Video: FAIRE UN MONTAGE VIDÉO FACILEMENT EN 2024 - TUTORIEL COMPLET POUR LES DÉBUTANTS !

Donc, la fonction la plus utilisée, la plus simple, c'est la fonction cut.
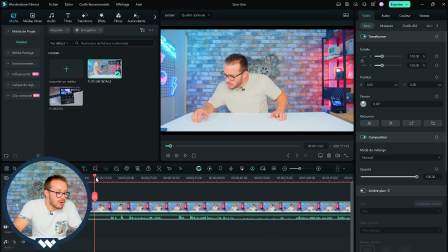[4:13]
Donc, par exemple, tu te mets directement un moment que tu veux enlever.
D'ailleurs, les amis, petit bonus.
Donc là, par exemple, moi, je veux cuter directement à ce niveau-là.
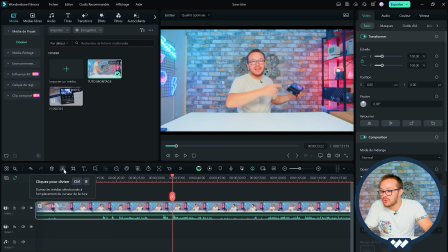[4:22]
Donc là hop on a juste ici l'outil ciseau qui est l'outil cut On peut faire aussi le raccourci CTRL B
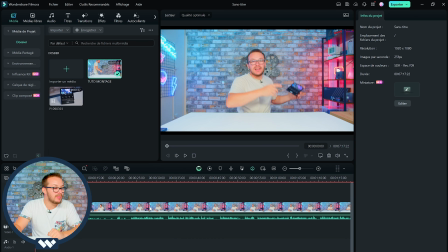[4:29]
On clique dessus et ça nous divise déjà notre rush en deux Ça on supprime j'en ai plus besoin La vidéo commence directement ici Néanmoins il y a une solution beaucoup plus rapide pour faire du déruchage C'est la détection de silence Donc il y a plusieurs méthodes différentes Donc vous faites clic droit sur votre rush Vous allez dans outil d'édition intelligente Donc là il y en a plusieurs On a tout d'abord la détection de silence qui va détecter tous les silences dans votre vidéo. Donc là, par exemple, quand je parle, je fais des silences. Et tous ces silences-là vont être cutés directement, machinalement, par le logiciel, automatiquement.
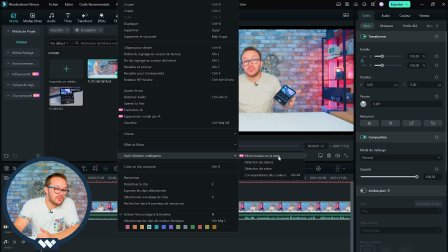[5:01]
En gros, ce qui permettra d'avoir une vidéo rapide. On a aussi l'édition basée sur le texte qui va du coup retranscrire votre vidéo en texte. Et dans un petit panneau, dans un petit encart, vous pourrez supprimer manuellement le texte qui ne vous intéresse pas.
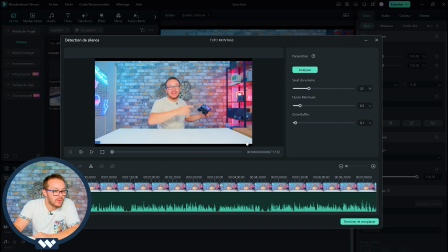[5:13]
Et ça le supprimera directement dans la vidéo. Moi, pour l'instant, on va juste faire la détection de silence. on fait analyser, ça va détecter tous les silences dans la vidéo, hop, il y en a détecté quand même pas mal, et là je fais terminer et remplacer, et hop, ma vidéo est directement cutée.
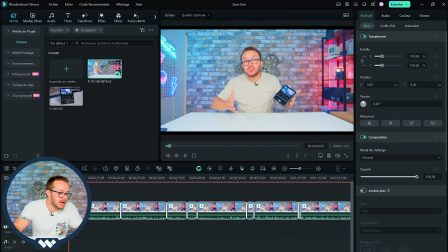[5:28]
Par exemple, si je la lis, donc à ce moment-là, Là, tu vois, c'est quelque chose normalement qu'on peut faire à la main aussi, mais là, ça a été fait rapidement par le logiciel. Maintenant, ce qu'on va pouvoir faire, c'est enlever tous les moments que je ne veux pas garder,
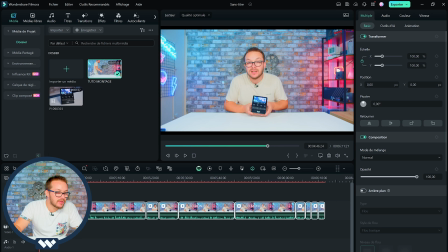[5:45]
parce que là dans ce tournage là qui était un tournage pour une sponsor pour un produit il ya forcément des éléments que j qui sont faux ou alors même des reprises que je fais donc je vais pouvoir les enlever sont dans un montage vidéo le plus long à faire c'est tout ce qui est cut de
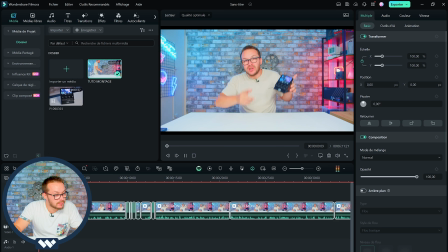[6:00]
base donc là hop on va reprendre ça et j'en vais tous les moments je ne veux pas d'ailleurs les amis petit bonus pour compléter ce set up gamer amazon
la marque hercules vient tout juste de sortir ce contrôleur audio plug and play, simple et efficace.
Ok, ça je vais faire un waf.
Si tu t'intéresses...
Hop, là par exemple, tous ces éléments-là, je ne le mets pas.
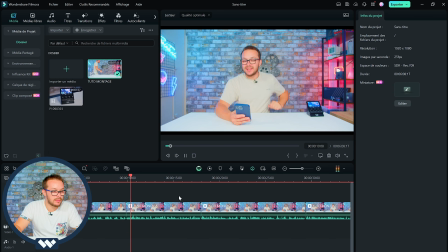[6:19] Plug and play, simple et efficace. Si tu t'intéresses au monde du streaming ou du podcast...
Ok, donc là, moi je suis bon à ce niveau-là. La vidéo, pour moi, elle est terminée. Enfin, du moins toute la partie rush, vidéo, audio de base est terminée. Donc à ce rush de base-là,
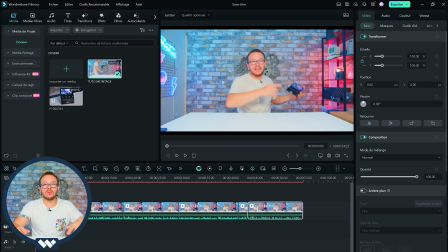[6:36]
moi dans mon montage, il faut que j'ajoute des plans vidéo c'est à dire des moments quand je parle je vais illustrer ça par un plan donc j'ai ce deuxième élément là ce deuxième média là qui est un média plan et je vais du
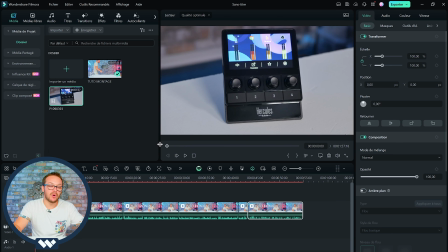[6:48]
coup prendre dans ce média là quelques éléments donc des éléments que je vais après importer sur ma timeline donc là par exemple je vais démarrer hop ici ok
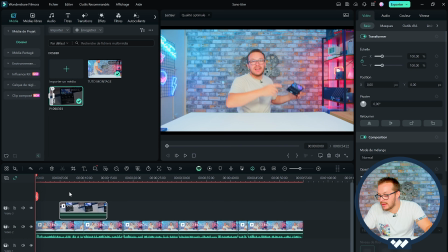[6:56]
là ça je vais directement l'importer dans ma timeline et je vais le mettre à ce moment là là je le mets ici fait voir
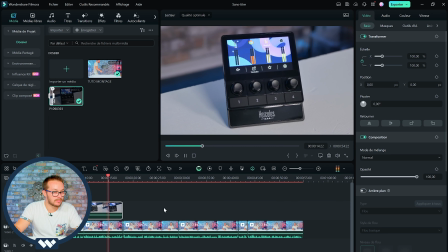[7:04]
du podcast je te conseille le hercule stream 100 qui te permettra de gérer jusqu'à 8 pistes audio tu
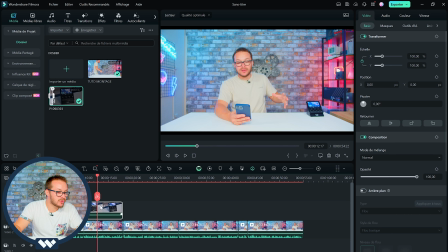[7:11]
auras un contrôle de voilà c'est pas mal alors ce qu'il faut faire par exemple sur ce moment là c'est que on va modifier la couleur parce que comme tu peux voir
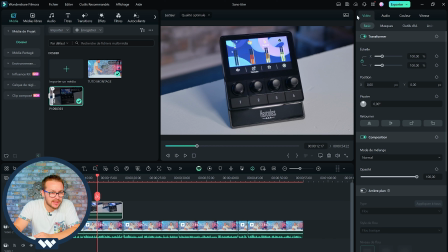[7:18]
c'est un peu fade parce que ma caméra film en flat donc il faut modifier ça donc là directement quand tu cliques sur ton média tu vas à droite dans le couleur up donc tu peux faire directement avec des filtres 1 mais moi je préfère le faire manuellement donc là par exemple on va mettre un peu plus de saturation un peu plus vibrance on va mettre légèrement plus d'exposition on va baisser un peu le contraste et puis je pense qu'on n'est pas trop mal on n'est pas trop mal on va laisser comme ça donc un élément qu'on peut rajouter par
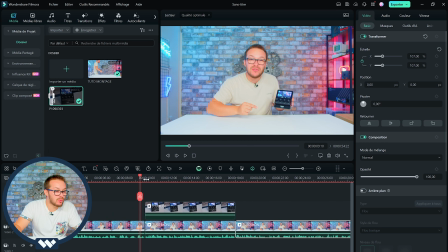[7:44]
exemple pour avoir un montage de qualité c'est une transition c'est à dire de comment on passe de ce rush là à ce rush là sans forcément juste
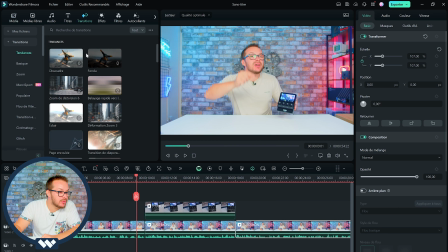[7:52]
avoir un changement de plan bateau pour ce faire on peut utiliser une transition donc après tu choisis dans l'onglet transition t'en as
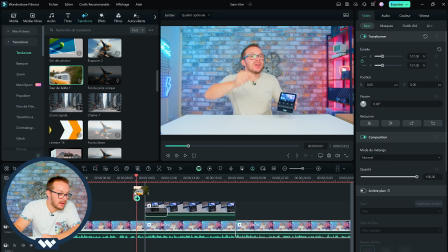[8:00]
t'en as plein choisi celle qui te plaît le plus moi il ya celle là qui me plaît bien hop fait voir ce que ça donne efficace
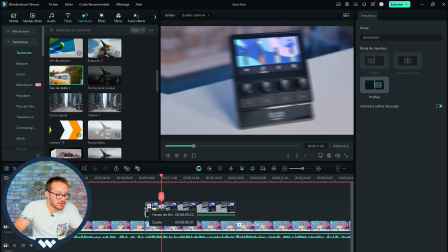[8:09]
si tu t'intéresses au monde ok on va l'accélérer un peu parce que je veux que ça apparaisse quasi direct si tu t'intéresses efficace